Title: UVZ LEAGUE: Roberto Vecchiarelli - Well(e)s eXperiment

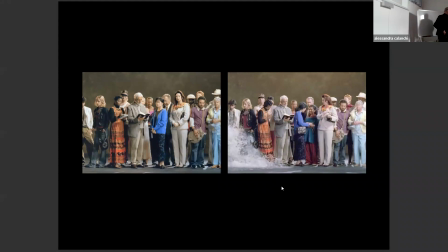[60:38]
Dentro questo qui è un'altra installazione dove avviene tutto lentissimo, c'è questa gente che staziona, poi arriva l'acqua e poi succede questo.
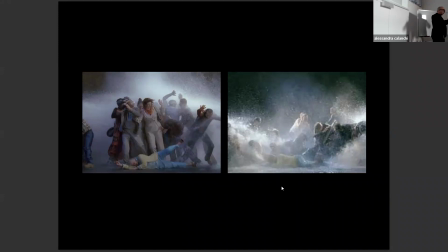[60:49]
E tutto questo avviene con una lentezza incredibile.
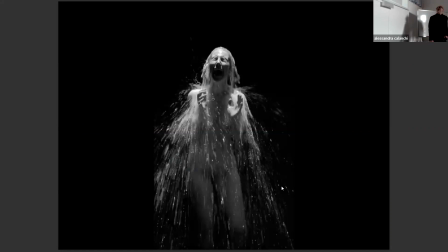[60:55]
E così questa discesa di acque che fanno assomigliare questa donna alla Maddalena di Donatello, qui ci sono sempre i riferimenti iconografici alla pittura italiana. E anche alla scultura, perché ci sono i suoi pietre.
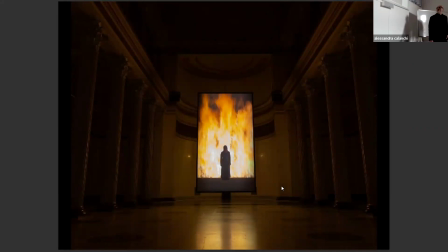[61:10]
In questo caso è una scultura di Donatello, cioè. Il fuoco, no?
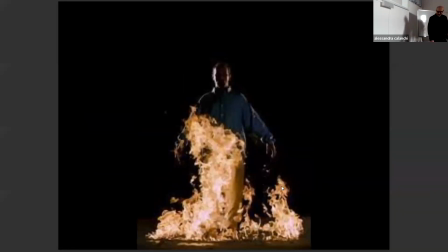[61:16]
Sì, prende fuoco lentamente questo personaggio bellissimo, questa installazione.
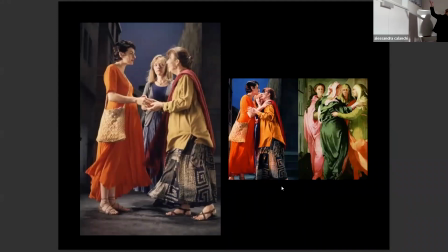[61:21]
Adesso ci arriviamo la mostra. Sì, infatti. Qui, ad esempio, l'incontro delle tre donne, appunto, nel Vangelo, con il riferimento del quadro di contorno a cui è tirato.
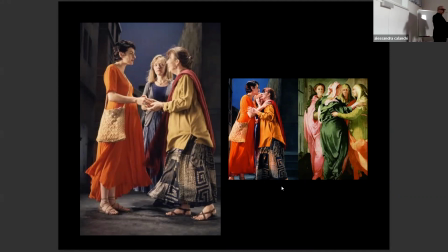[61:36]
E anche questo avviene tutto lentissimamente, quindi è un quadro in leggero movimento.
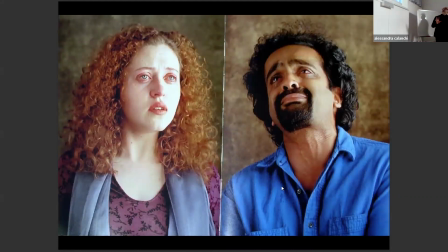[61:43]
Vedete, qui sono, quando si arriva di fronte a questi, sono praticamente dei ritratti fotografici, poi ci si accorge che si stanno muovendo e stanno praticamente aumentando il loro patema.
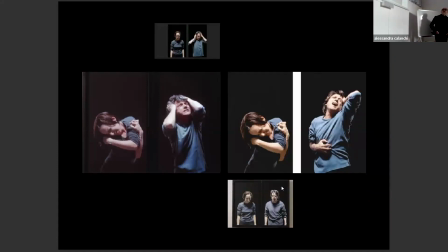[61:57]
E anche questi qui sono lentissimi, per cui quella situazione statica iniziale per poi arrivare, diciamo, a quello scatenamento emotivo, così avviene lentissimamente. Quindi sono dei quadri in movimento che ci rimandano, tra l'altro, alla tradizione iconografica italiana.
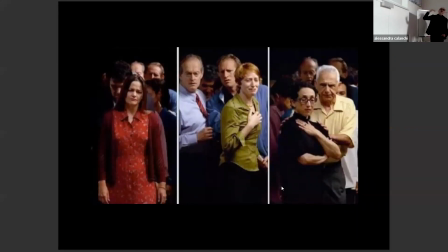[62:17]
Ad esempio, in questo caso, vediamo arrivare verso di noi questo corteo e succede esattamente come la pittura italiana. Cioè vediamo, che ne so, una Madonna piangente. Noi occidentali sappiamo che la Madonna è di fronte al Cristo morto, anche se il Cristo non lo vediamo, è automatico per noi.
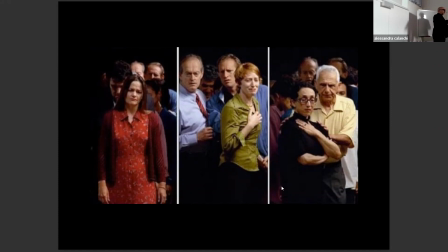[62:36]
Questi stanno venendo verso di noi in una situazione sostanzialmente analoga, però poi una data dell'opera ci dice anche che è legato all'11 settembre.
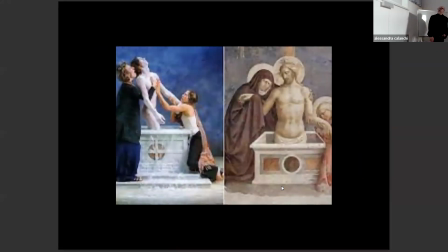[62:49]
Quindi. E così anche questo riferimento al Mausolino da Panicale con
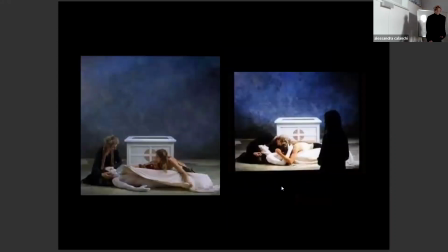[62:58]
il sepolcro e poi l'emersione di Cristo dal sepolcro e via di seguito.
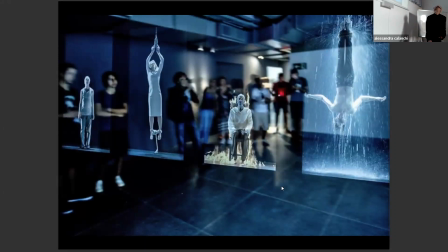[63:06]
Qui vediamo anche la presenza del pubblico.
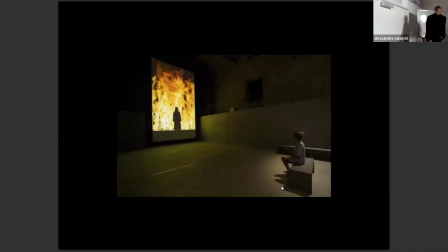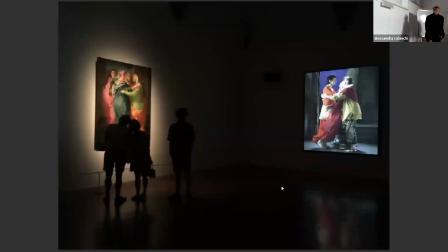[63:14]
Per cui questi spazi si possono vivere, ecco questo qui ad esempio la mostra fatta in Italia a Firenze dove si mettevano in relazione quasi l'ispirazione con il mondo.
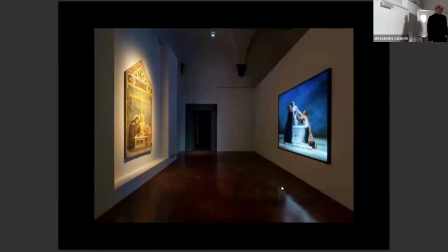[63:26]
Vediamo appunto, come dicevo prima, che c'è chi
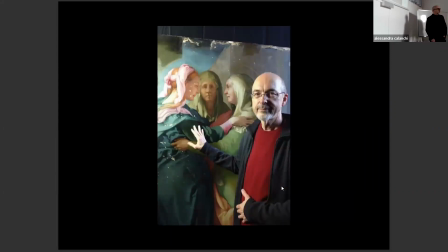[63:31]
partecipa, diciamo, all'interno di questo spazio, c'è chi invece è distratto. Però bisogna tener conto sostanzialmente al momento in cui si fa un'operazione del genere se ci sono le condizioni effettive per farlo.
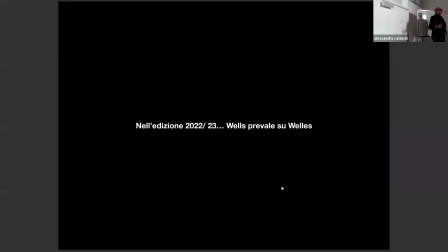[63:48]
Per fare le video installazioni vuole tanta tecnologia, cioè i soldi, detto in altri termini, non sempre è possibile, le mezze cose non si possono fare. Per cui si può fare un passo indietro. L'edizione che abbiamo pensato, ancora in realtà l'abbiamo solo scritta, non realizzata.
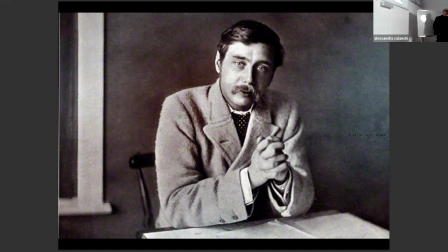[64:13]
Siamo tornati a lui, perché mentre il primo lavoro è ispirato a Orson Welles, questo qui invece è ispirato a H.G.
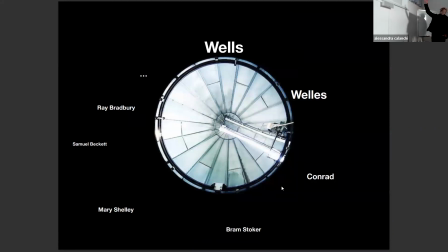[64:22]
Wells. E non solo, perché il fronte letterario su cui abbiamo lavorato è Wells, Conrad, Bram Stoker, Mary Shelley, Samuel Beckett e Bradbury. Mentre invece, scusa se ti interrompo un secondo,
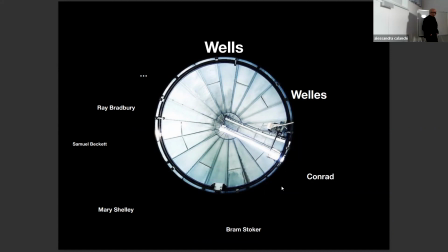[64:38]
Avete volutamente lasciato fuori il cinema, cioè i film, i due film.